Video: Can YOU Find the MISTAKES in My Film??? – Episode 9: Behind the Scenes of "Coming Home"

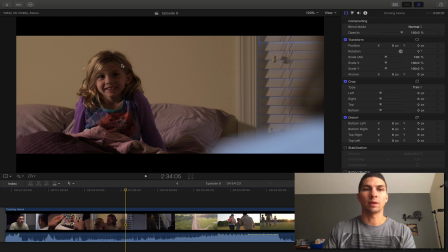It may have been interesting to try it with it open just to see how that light coming through, if that would have put any interesting shadows on her face or backlit her hair a little bit. But again, those are the things you don't think about till after the fact. So that's not really a problem either.
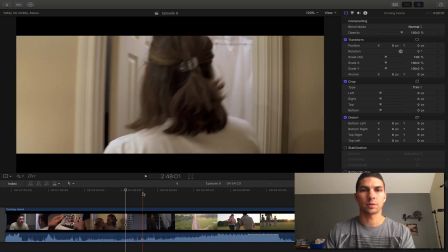The scene worked out. So next up, we have those glasses.
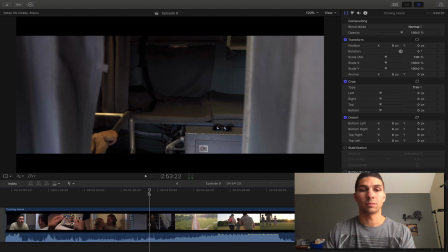I didn't even notice that until right before I released the video. So I wasn't gonna change it then, but again, it happens so fast and your attention is on me walking down the stairs.
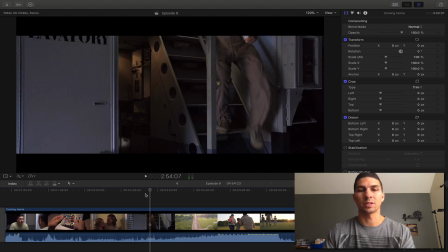You're not looking over there in the surroundings and it goes by so quick that you don't notice. So you can see that water bottle there with coffee in it. I filled that up with coffee from my hotel before I left,
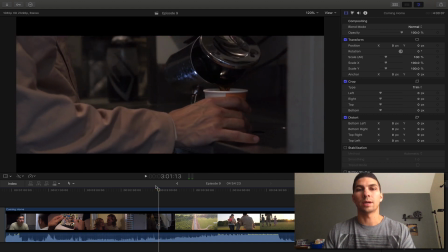and your focus here is on that coffee being poured, so you're not going to notice this big old bottle behind. It's not a big deal. Even if you did, you probably wouldn't even know what it is, but it's just one of those things. Again, if you had a crew, someone else would have gotten that out of the way because they probably would have filled that up for you.
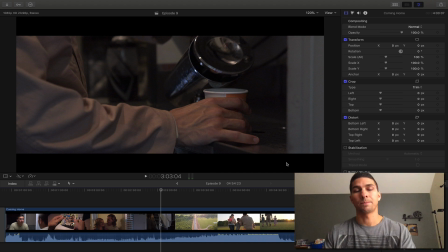I just filled it up quick, was trying to get everything done quick because we didn't have a lot of time. So mistakes happen more so when you're working alone.
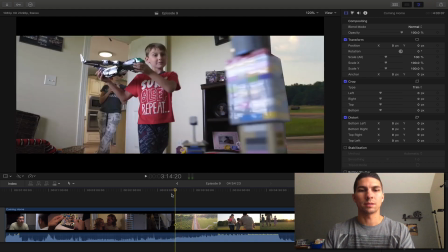And then moving to here, this is probably the one that bugged me the most because most things you're focusing on something else away from the mistake.
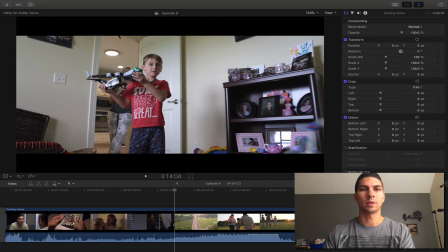But here, you're looking right at him and the plane is where your attention's drawn and it's just right there above him.
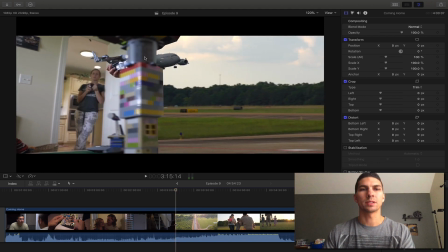And I could have cropped in a little more, but because of this transition, I couldn't do much more with it without completely changing the look of this video because I wanted the plane to be that size and in that spot.
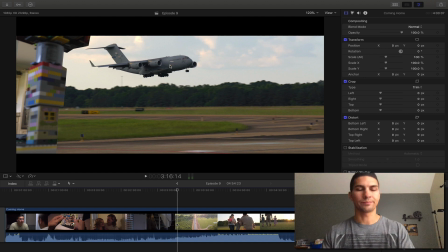So just got to deal with it, move on. Oh well. So there's the suitcase, bigger, no big deal.
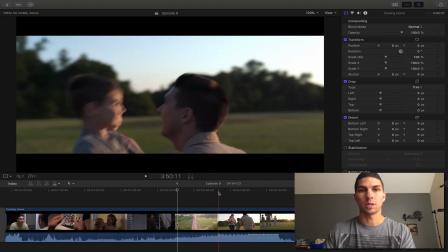or suitcase was smaller. So then coming here, I didn't notice this until my wife pointed it out.
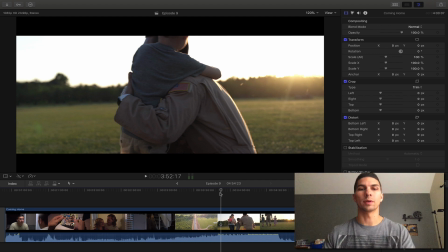So I'm sitting here editing it over and over and over again. I didn't even notice it, but I reach out there and my hand's on the inside of them.
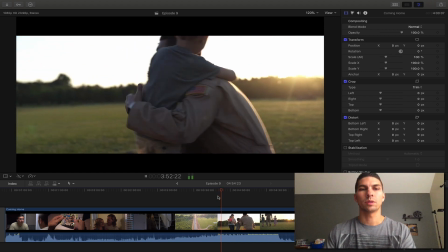But chances are when that scene switches over, you're not looking at my hand anymore. You're looking at her as where your attention's drawn to, running to me.
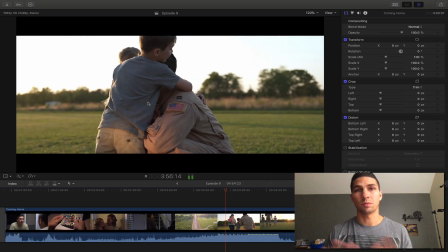So small mistake, another thing probably going unnoticed.
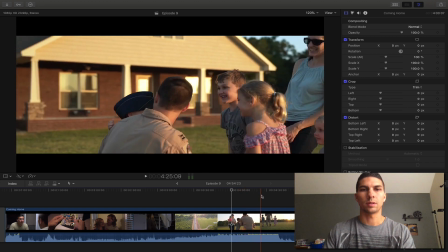So then moving on to things like, I didn't notice this either until right before.
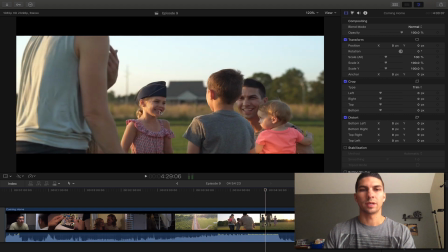Picking the nose a little bit there, but when you're watching this, here your attention's on her laughing, then it's on him.
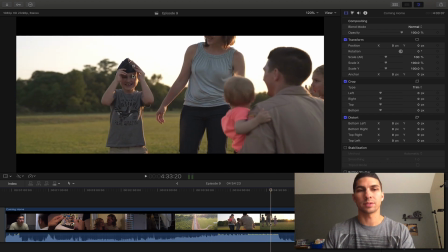So we're probably looking at him the whole time and don't even notice that. So not a big deal. And the same thing with picking the kid up.
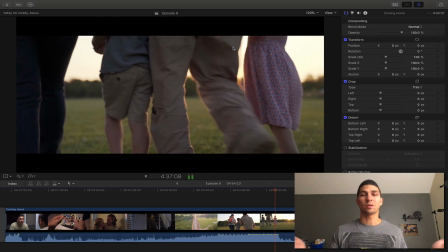There's a different kid there, but we could have switched kids. This isn't really a timeline thing.
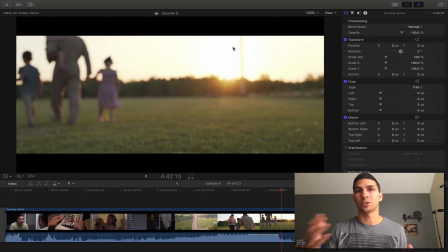It's just a bunch of montage shots put together. So not a huge deal.
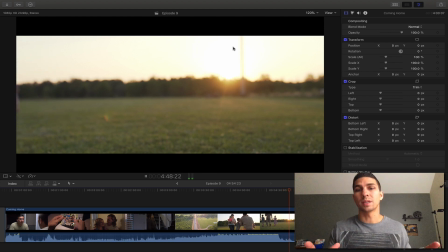All in all, it worked out pretty well. No huge mistakes that really changed anything in the video or messed it up. So I'm pretty happy about that. But the other thing that was hard for me to deal with was there was one more shot that I really wanted in this video,
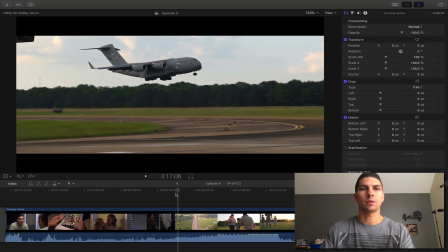and it was right here. As the plane was coming down, I wanted to cut from this to one of those shots of looking straight down
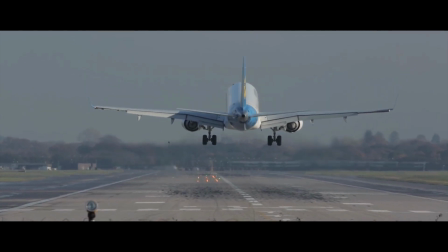a runway and seeing the airplane come down overhead with a view of the back of it all the way to touchdown.
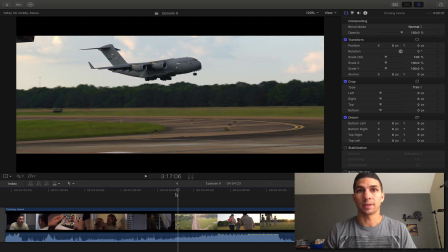I worked for months trying to set up that shot, and the one time I was about to get it, the flight canceled that I was going to do, and that was about 2 weeks before releasing the video. And at that point, I just gave up. I said, okay, I'm not going to do it this
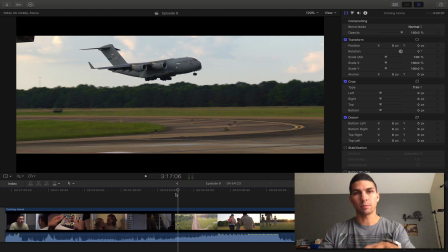way, because what I was going to do was get that shot from behind and then cut straight to this shot of me walking out.
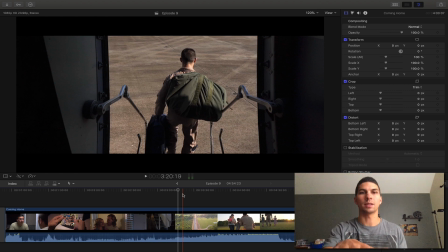So then you'd have that same motion of the plane descending and then me descending down the stairs.
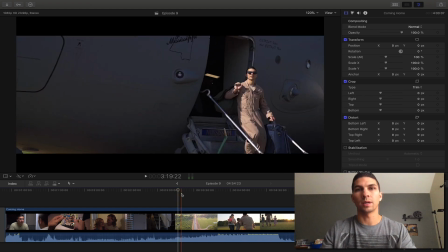And that would have worked really well. And then I was going to cut to this shot of me walking after coming out of the stairs. But it ended up working okay, because as you see, the plane's moving left to right. And so I started with this shot first instead, and we did a left to right movement with it.
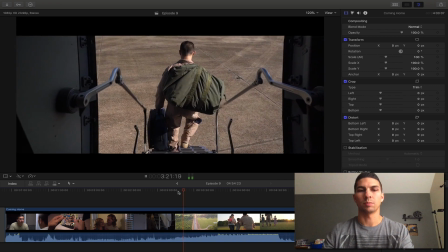So those shots kind of blended together a little better.